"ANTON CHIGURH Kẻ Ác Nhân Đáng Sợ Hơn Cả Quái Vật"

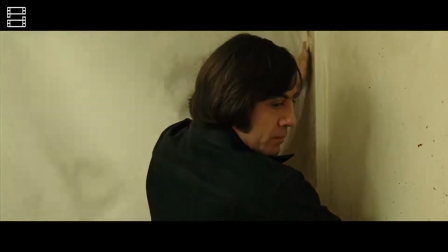Đương nhiên, Anton Shiger thể hiện được điều này Dưới hình thức show, don't tell, cốt lõi của điện ảnh Thực tế,
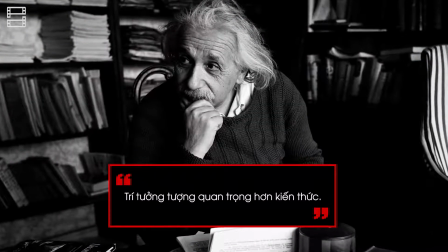điều này vô cùng quan trọng Bởi Einstein đã từng nói Chí tưởng tượng quan trọng hơn cả kiến thức
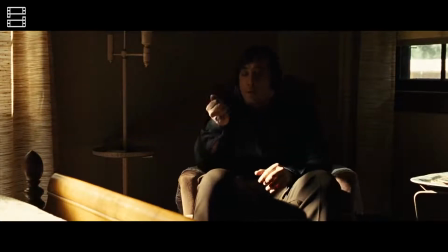Nói cách khác, người ta sẽ nhớ lâu hơn Có ấn tượng hơn với những thứ mà mình tự đúc kết Thay vì những thứ được
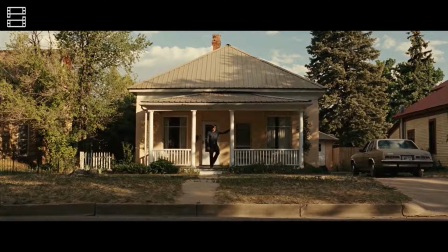người khác truyền đạt trực tiếp Thông qua cách sắp đặt hình ảnh Anh em nhà Cohen đã truyền tải điều này đến cho khán giả
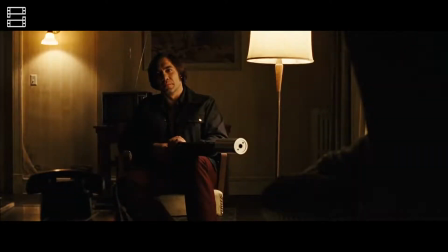Cụ thể, ở phân cảnh Carson Wells bỏ mạng Không có một góc váy nào hướng vào mặt nhân vật này Thậm chí, trước khi nổ súng Anton còn có một khoảng nghỉ tương đối lâu Thông thường,
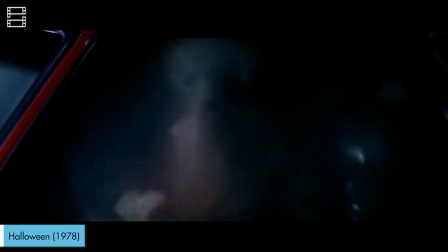trong các cảnh kết liễu ở một số bộ phim Khán giả sẽ được chứng kiến phản ứng của nạn nhân trước khi giã biệt cõi đời Vậy thì tại sao trong người già hết đất Anh em này Cohen lại làm ngược lại
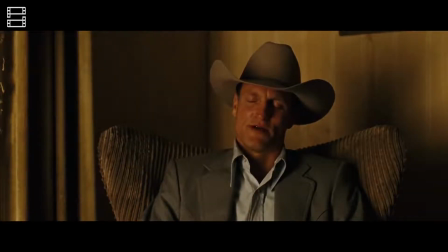Theo suy nghĩ của mình Đó là bởi họ muốn khán giả tự hình dung ra phản ứng của Carson Khi đối diện với cái chết
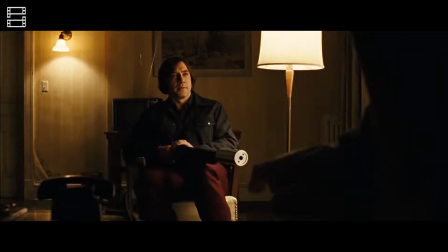Nên nhớ Trước đó Carson đã phải thương thuyết với Anton để giữ lấy cái mạng Nên sẽ thật thú vị nếu khán giả tưởng tượng Về khuôn mặt
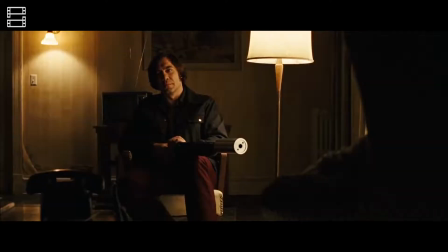của ông trước khẩu súng của tay gia thủ Anh ta có mừng húm khi thấy Anton đã ngừng nói Và quay mặt đi chỗ khác không Có bàng hoàng
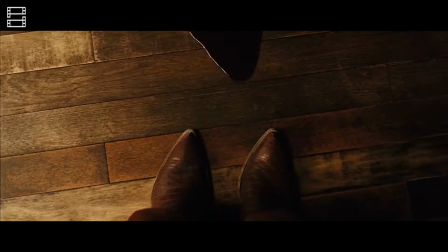khi nhận ra mình đã ăn một phát shotgun trí mạng không Chúng ta sẽ chẳng bao giờ biết được Vì ngay cả khi Carson
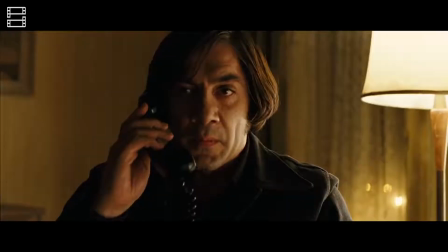đã chết Cũng chẳng có lấy một khung hình nào tập trung vào anh ta Tất cả những gì chúng ta được thấy Là khuôn mặt lạnh tanh của Anton
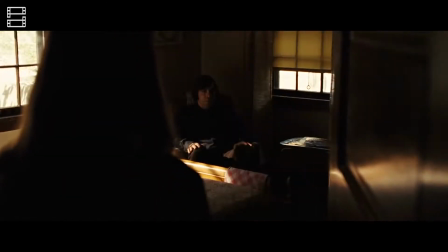Thực ra cách sử dụng hình ảnh tài tình Của anh em nhà Cohen chưa dừng lại ở đó Trong cuốn sách gốc khi thấy
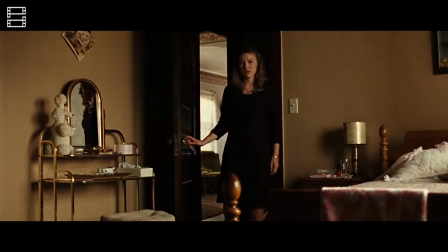Anton ở trong nhà Carla Moss đã van xin gã thả mạng Và tên này quyết định chơi trò tung đồng su Nàng
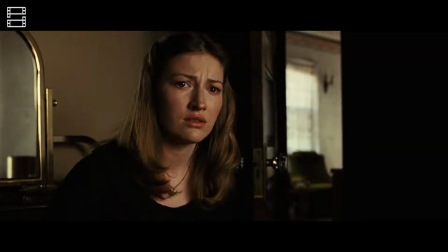đã chọn mặt ngừa Nhưng rất tiếc đồng su lại ra mặt sấp Thế là Anton đã bắn đoàng Và Carla chết
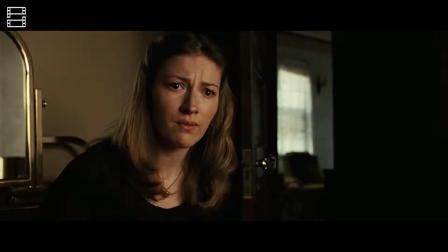Xong tất cả đều được phơi bầy trong tâm trí của độc giả Nhưng trong phim lại rất khác Ngoài việc Carla không chấp nhận chơi trò may rủi Thì chúng ta không được thật sự biết rằng cô đã chết hay chưa
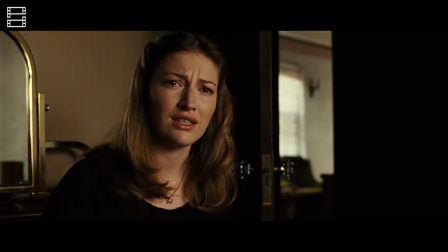Xong, dựa vào cách sắp đặt hình ảnh Nhà làm phim đã ngầm thông báo cho chúng ta về số phận của người vợ nhà Moss Cụ thể,
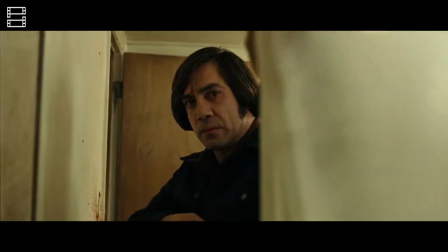qua những hành động như tháo giày đi trên đất hành xử Che kín dèm rồi mới bắn Và co chân trước thi thể của Carson Có
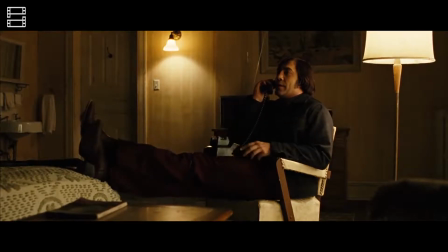thể kết luận rằng Anton rất kỵ việc để màu dính lên trang phục của hắn Và việc đầu tiên hắn làm sau khi rời khỏi nhà Moss là gì
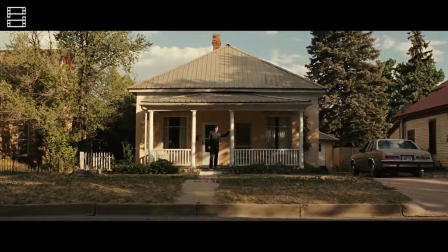Hành động này ám chỉ rằng Anton đang kiểm tra lại xem máu có dính vào giày của mình hay không Hay nói cách khác là hắn đã thanh toán Carla xong rồi Cùng một câu chuyện,
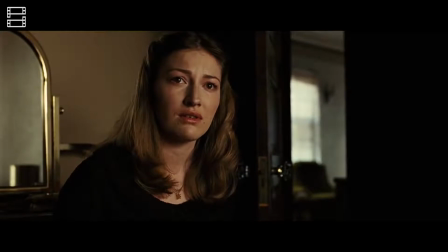nhưng theo mình, hướng đi của anh em nhà Cohen hiệu quả hơn Bởi khán giả phải tự tưởng tượng ra cái chết của Carla Cô đã bỏ mạng thế nào,
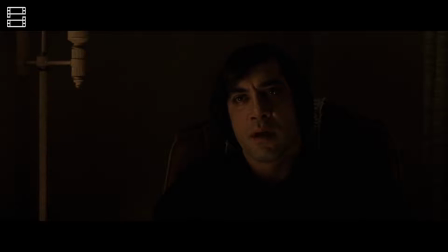chỉ của Anton Shiger mới trả lời được Và điều này càng làm hắn trở nên đáng ngại hơn
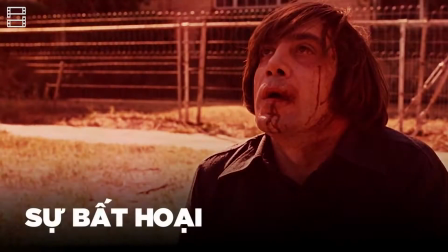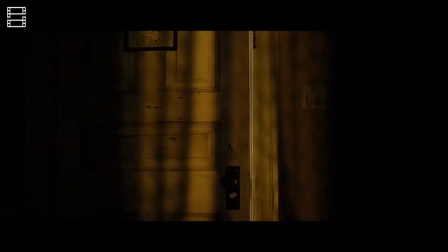Tất cả những khía cạnh kể trên, suy cho cùng cũng chỉ là những bổ trợ cho yếu tố đáng sợ nhất của Anton Đó là hắn không thể bị ngăn cản ở mọi khía cạnh
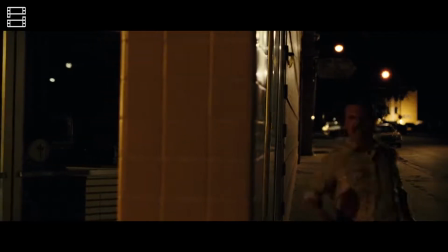Để làm rõ luận điểm trên Hãy cùng đến với chủ đề xuyên suốt trong phim Đó là những cuộc săn lùng Cụ thể,
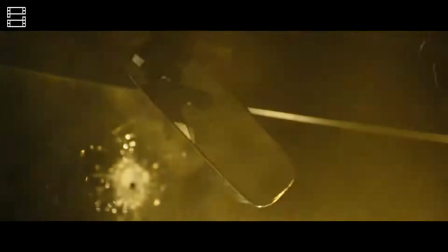khán giả được chứng kiến tới 2 cuộc rượt bắt Giữa Anton và Lewin Và giữa lực lượng cảnh sát với Anton
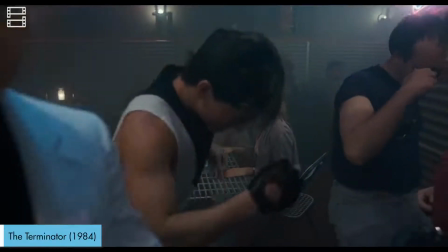Trong một số phim có mô típ kẻ đi săn và kẻ bị săn tương tự Như Terminator hay Mad Max Chúng ta cũng được theo dõi
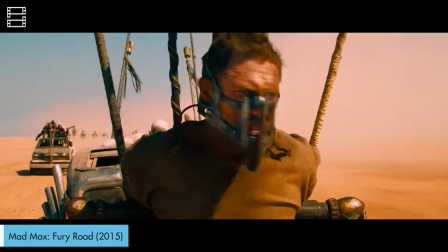cuộc rượt bắt giữa 2 bên Bản thân chó chơi đuổi bắt đã tạo ra sự căng thẳng rất lớn rồi Vì con người luôn sợ cái cảm
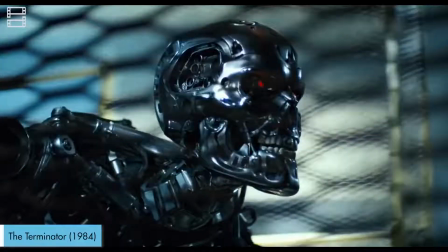giác mình bị tóm được Từ đó, những tay phản diện như T-800,
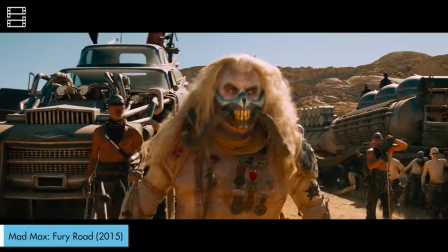T-1000 hay Immortan Joe Luôn rất đáng ngại vì họ không ngừng truy đuổi con mồi của mình Dù có phải chịu tổn thương đến đâu
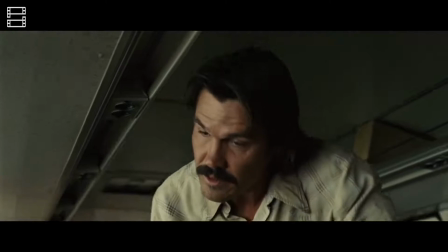Với Anton Shiger cũng vậy, hắn luôn theo sát Lewin đến tận cùng trái đất Khiến anh ta cùng vợ phải đưa nhau đi trốn Không chỉ dừng lại ở đó,
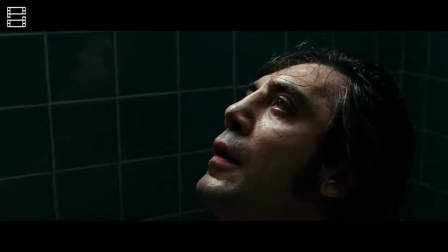sau khi tên này bị thương do nhân vật chính bán trả Hắn vẫn nung nầu ý định săn mồi Thậm chí còn giết
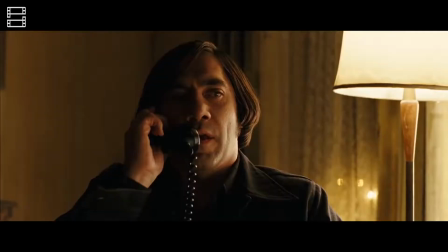luôn những kẻ hỗ trợ Lewin tẩu thoát Ám ảnh hơn nữa, khi tay sát thủ này còn hâm dọa nhân vật chính Bằng những điều gần gũi nhất về anh
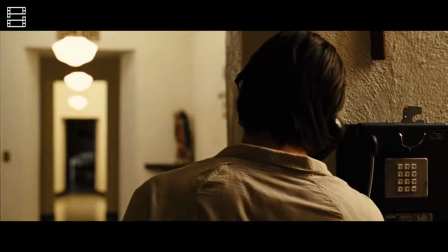Hướng đi này sẽ khởi tạo nỗi bồn trồn trong lòng khán giả Bởi chúng ta biết được rằng Nhật vật chính không bao giờ được an toàn Chừng nào Anton còn sống
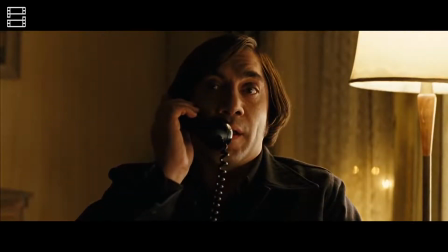Quay trở lại với thông tin rằng Anton là psychopath chân thực nhất Điều này hoàn toàn ăn khớp Với sự dai
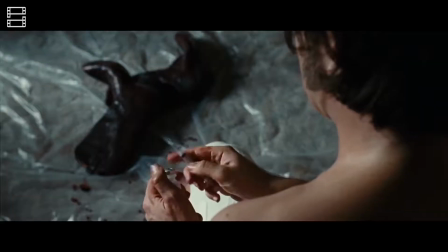dẳng và bền bỉ thực hiện mục tiêu Một tên biến thái nhân cách Chính hiệu luôn luôn Mình xin nhắc lại là luôn
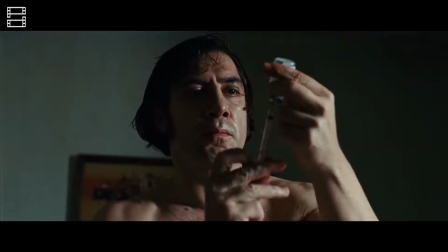luôn Theo đuổi mục tiêu của hắn với sự nghiêm khắc tuyệt đối Không nề hà gì đến bất kỳ một chứng ảnh vật nào trên hành trình